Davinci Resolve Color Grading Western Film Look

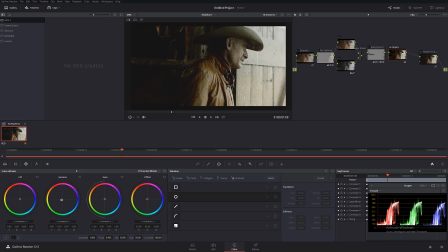So I'm just gonna dial it a little bit green, okay? And I don't want his face obviously to look like Incredible Hulk. So I'm gonna go to the selection again, and I'm gonna select sort of
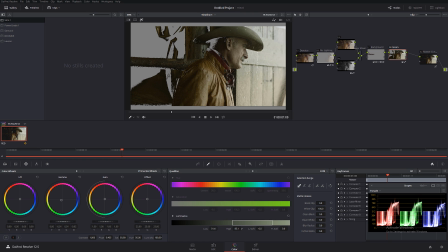mid-tones, but I'm gonna try to exclude his face from the selection. Kinda like this looks really, really good. So again, I'm gonna feather it. I'm gonna give it very nice feathered selection. Okay, just like that. And check it out at the huge difference that green color have made after I introduced it.
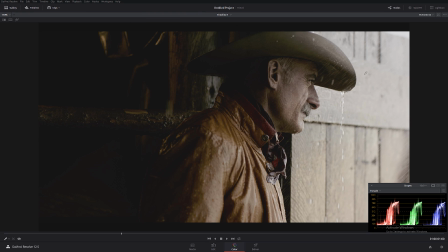Look, before and after. Check it out. Before and after. And again, this is pretty much extra. You don't have to do this. It's based on your style, based how you feel. There is no really rule about it. And probably just as a sweet more spot to add, I'm gonna introduce film grain. Okay, and this time for film grain, I'm gonna be using Film Convert plugin.
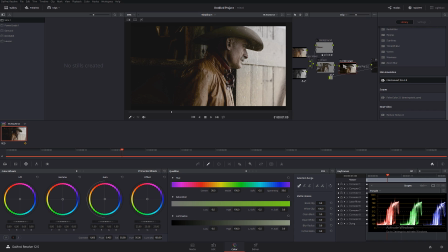Okay, I'm gonna drop it over here. It really doesn't matter, I guess, what camera I'm using, because I'm only gonna be using the grain from this. So what I'm gonna do is dial down film color and the curve. Okay, and I'm just gonna keep grain. So I kind of want to give it a nice Super 16 look, because I really like Super 16 look in the Westerns. And I'm gonna use GPU because I don't want to have all the load on my CPU processor. And let's check it out. Before and after.
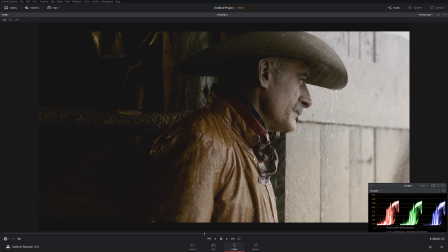Let's zoom in, see how it gave our image very nice sort of pastel looking effect.
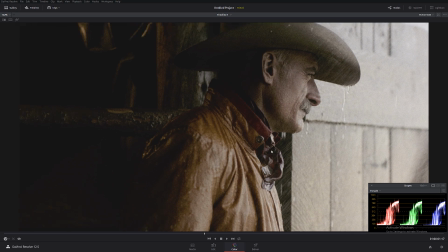I don't know if because of YouTube compression you guys can see it, but if I'm gonna zoom in over here,
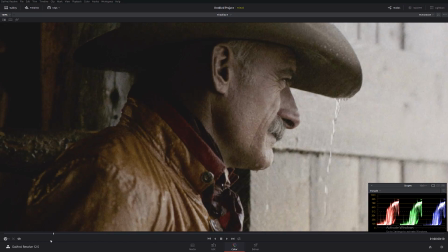you can see that really, really cool film grain. And basically now our color grading looks like we've shot it on film camera.
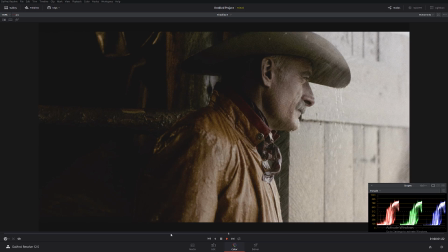So let me play it back again, and that looks really, really cool.
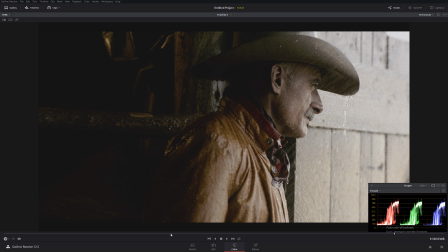Thank you guys so much for watching. Subscribe, follow for more tutorials, and I'll see you soon.